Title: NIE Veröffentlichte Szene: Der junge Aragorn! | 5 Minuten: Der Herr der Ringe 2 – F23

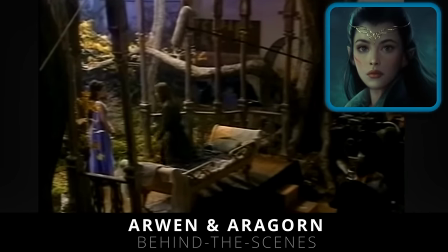(3:58)
Eine dramaturgisch schwierige Aufgabe für Peter Jackson und Co., da die Elbin im Buch weitaus seltener in Erscheinung tritt,
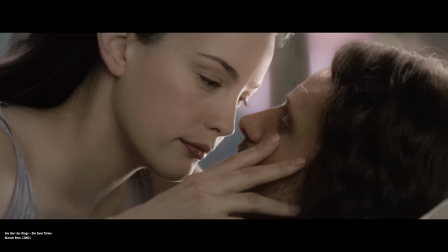(4:05)
man aber trotzdem die Entwicklung dieser Liebesgeschichte für die Vielfältigkeit der Filmhandlung vorantreiben wollte.
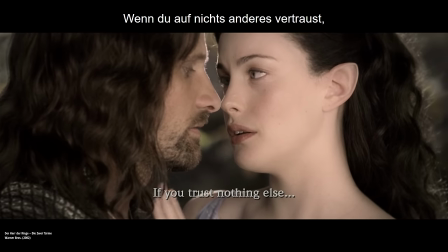(4:12) Are you Estelle Johann? Estelle Johann?
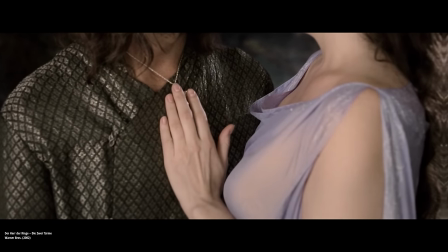(4:17)
Und jetzt wird es ziemlich interessant.
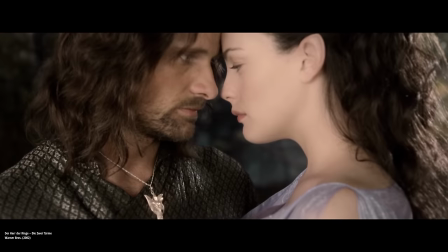(4:19)
Diese Worte Arwens über das Vertrauen in die Stärke ihrer Beziehung sollte Aragorn eigentlich erst mit einem weiteren Rückblick verbinden,
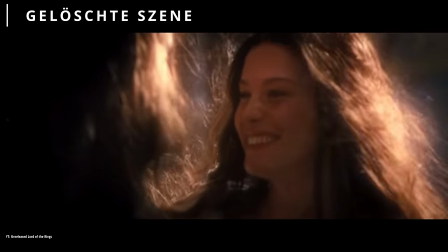(4:27)
der die erste unbeschwerte Begegnung der beiden in den Wäldern von Imladris zeigt.
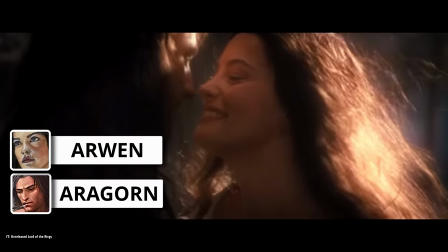(4:32)
Aragorn ist zu diesem Zeitpunkt nach Tolkien erst 20 Jahre alt, Arwen hingegen schlappe 2710. Der Schauspieler von Aragorn, Viggo Mortensen,
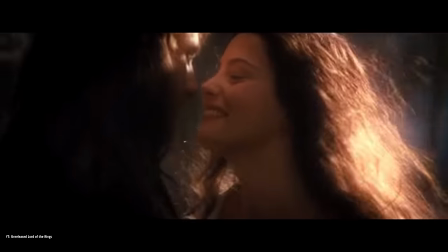(4:42)
rasierte sich für diesen kurzen Shot extra den Bart ab und man half zudem mit einem zusätzlichen Flashback-Filter nach, um die Szene glaubhafter zu gestalten.
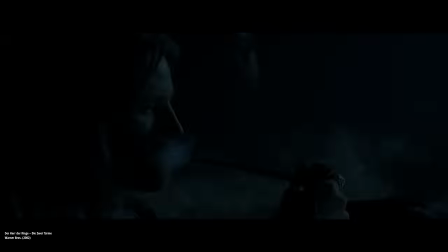(4:51)
All das, um sich letztendlich gegen diese Sequenz zu entscheiden, um den Zuschauer durch einen Rückblick in einem Rückblick nicht weiter zu verwirren.
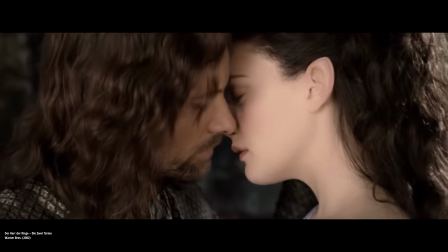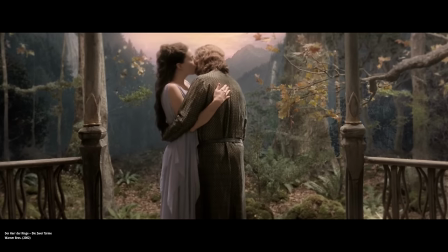(5:05)
Das war's aber noch nicht.
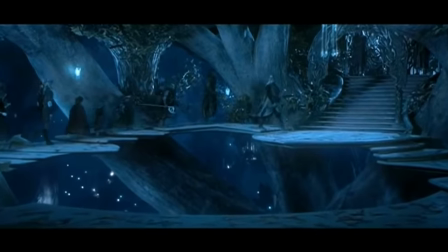(5:07)
Da die Dreharbeiten zu den Filmen gleichzeitig stattfanden, gab es noch die Möglichkeit, diese Sequenz hier in der Lorien-Passage im ersten Teil unterzubringen.
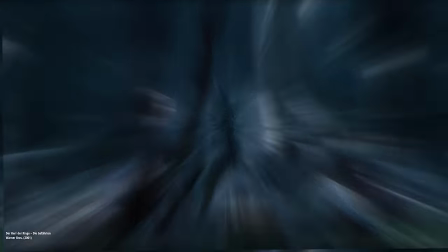(5:15)
Und das im Zuge der ruhigen Szenen mit Boromir. Peter Jackson empfand dies jedoch eher als eine Notlösung.
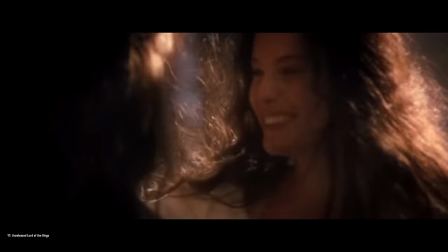(5:22)
Und so schaffte es dieser Rückblick von Aragorn und Arwen niemals in einen der drei Filme.
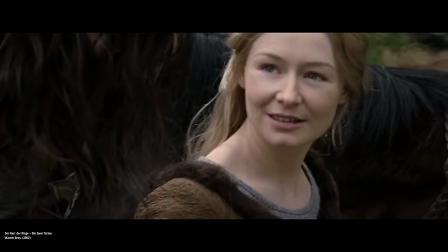(5:28) Wo ist sie? Die Frau, die euch einst dieses Schmuckstück schenkte.
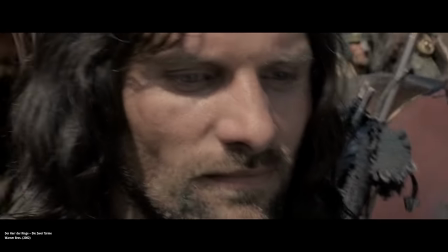(5:33)
Damit die Erinnerungen Aragorns nicht aufeinanderfolgen, greift man hier zu einer kurzen Szene in der Gegenwart zwischen Aragorn und Eowyn.
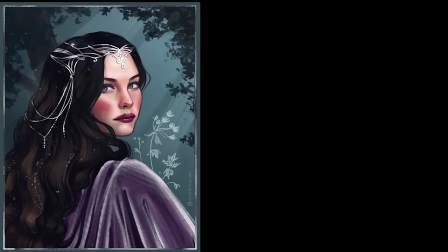(5:41)
Genau für Szenen wie diese wurde übrigens aus dem Namen Andomiel, also Abendstern,
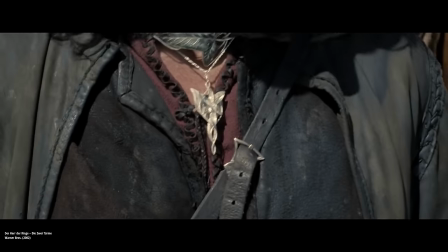(5:47)
der Nachname Arwens, diese im Buch nicht existierende Kette angefertigt.
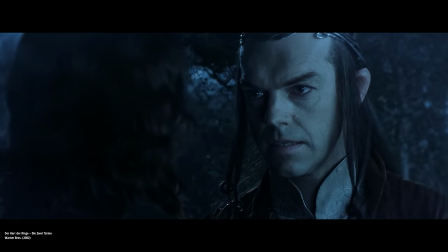(5:53) Ich lasse Arwen hier nicht den Tod erleiden.
Und ja, es ist der Filmabschnitt der vielen Flashbacks.
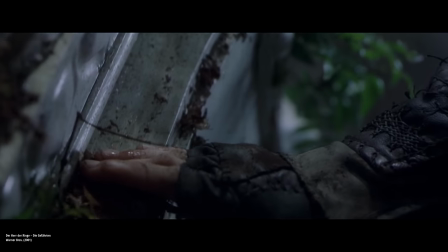(5:59)
In dieser nächsten Szene handelt es sich dann um eine filmübergreifende
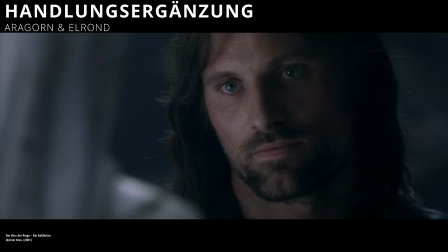(6:03)
Handlungsergänzung und soll das Gespräch zwischen Elrond und Aragorn aus dem ersten Teil hier nun fortführen.
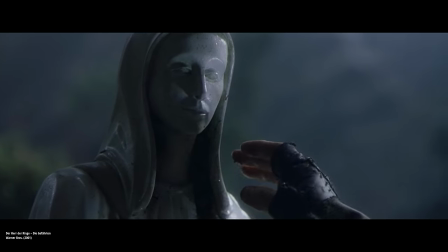(6:09)
Diesmal jedoch geht es nicht um die Mutter des Waldläufers und den Weg des Königs, sondern um das Schicksal Arwens.
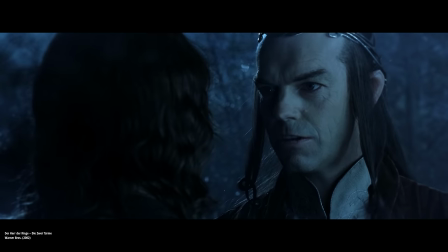(6:16) Sie bleibt nur hier, weil sie noch Hoffnung hat. Sie bleibt deinetwegen, doch sie gehört zu ihrem Volk.
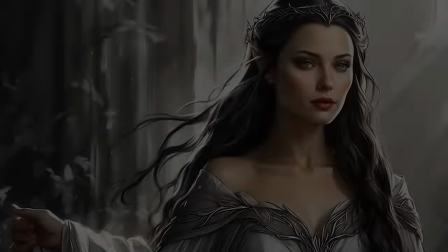(6:22)
Als Tochter von Elrond gehört sie ebenfalls zu den Halbelben.
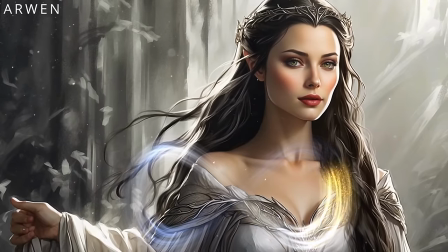(6:26)
Sie muss sich also zwischen einem unsterblichen Leben als Elbin oder einem sterblichen Leben als Mensch entscheiden.
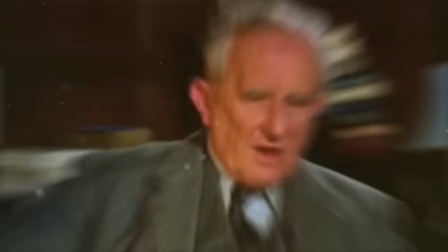(6:33)
Es ist eine Art Déjà-vu Tolkiens, gerichtet an seine eigenen Werke und an jene Entscheidung,
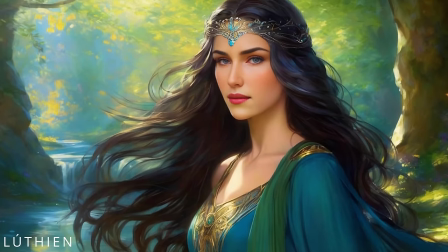(6:38)
die vor über 6000 Jahren bereits die Elbin Lúthien treffen musste, die sich in Beren, einen sterblichen Menschen, verliebte.
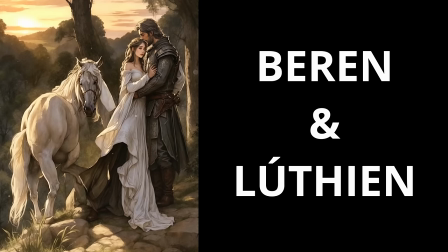(6:46)
Sie entschied sich damals für die Liebe und damit für den Tod.
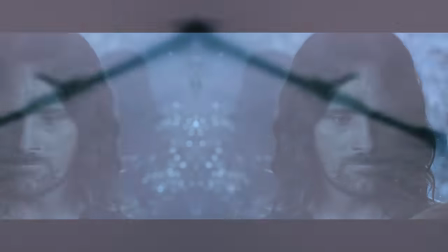(6:50)
Doch es war die Entstehung der halbelbischen Stammeslinie.
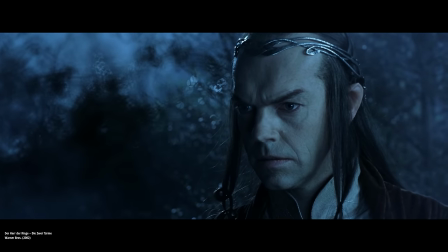Springen wir in der nächsten Szene dann einen Tag weiter, zum 25.
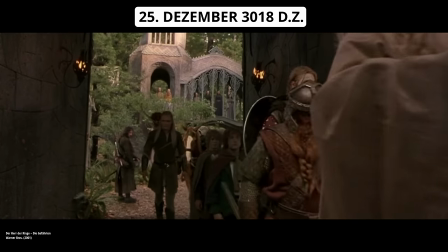(7:03)
Dezember und nun wenige Momente vor dem Aufbruch der Gefährten aus Bruchtal.
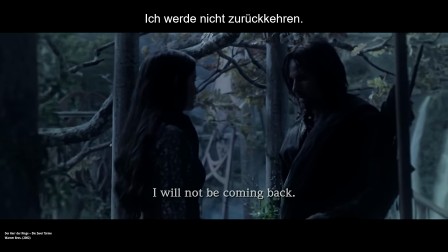(7:11) Uathelithon.
Es ist tatsächlich jene Sequenz, die Peter Jackson im Nachhinein sogar etwas bedauert, denn das gewollte Feeling kommt durch die gezeigten Shots nicht so wirklich rüber.
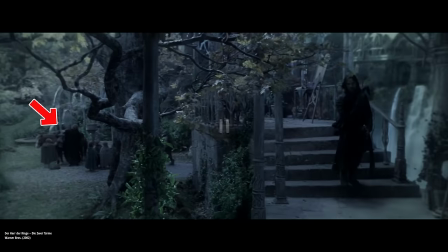(7:23)
Ja, man sieht die Gefährten hier vollzählig und wartend im Hintergrund,
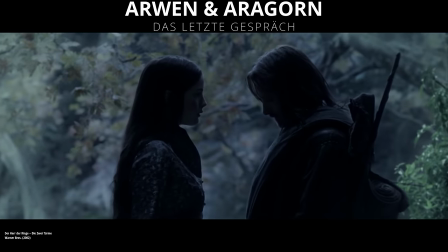(7:27)
aber die Bedeutung des allerletzten Gespräches zwischen Arwen und Aragorn vor dieser langen und gefährlichen Reise des Waldläufers,
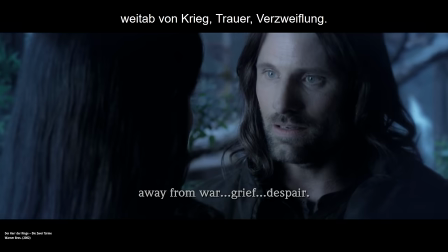(7:34)
die Message dahinter, dass diese Beziehung auf Messerschneide steht und zum Scheitern verurteilt ist,
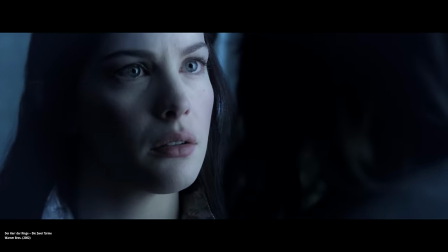(7:40)
sollte hier deutlicher in Erscheinung treten.
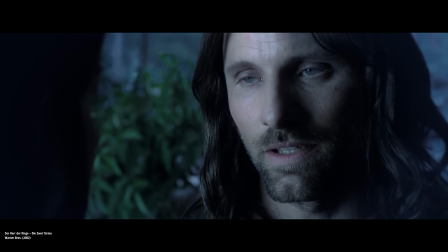(7:42)
Peter Jackson gibt zu, dass er sich in diesen Szenen eine andere Dynamik und andere Perspektiven gewünscht hätte.
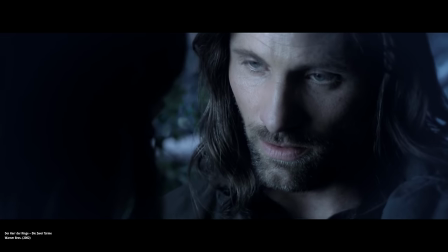(7:53) Das gehört dir.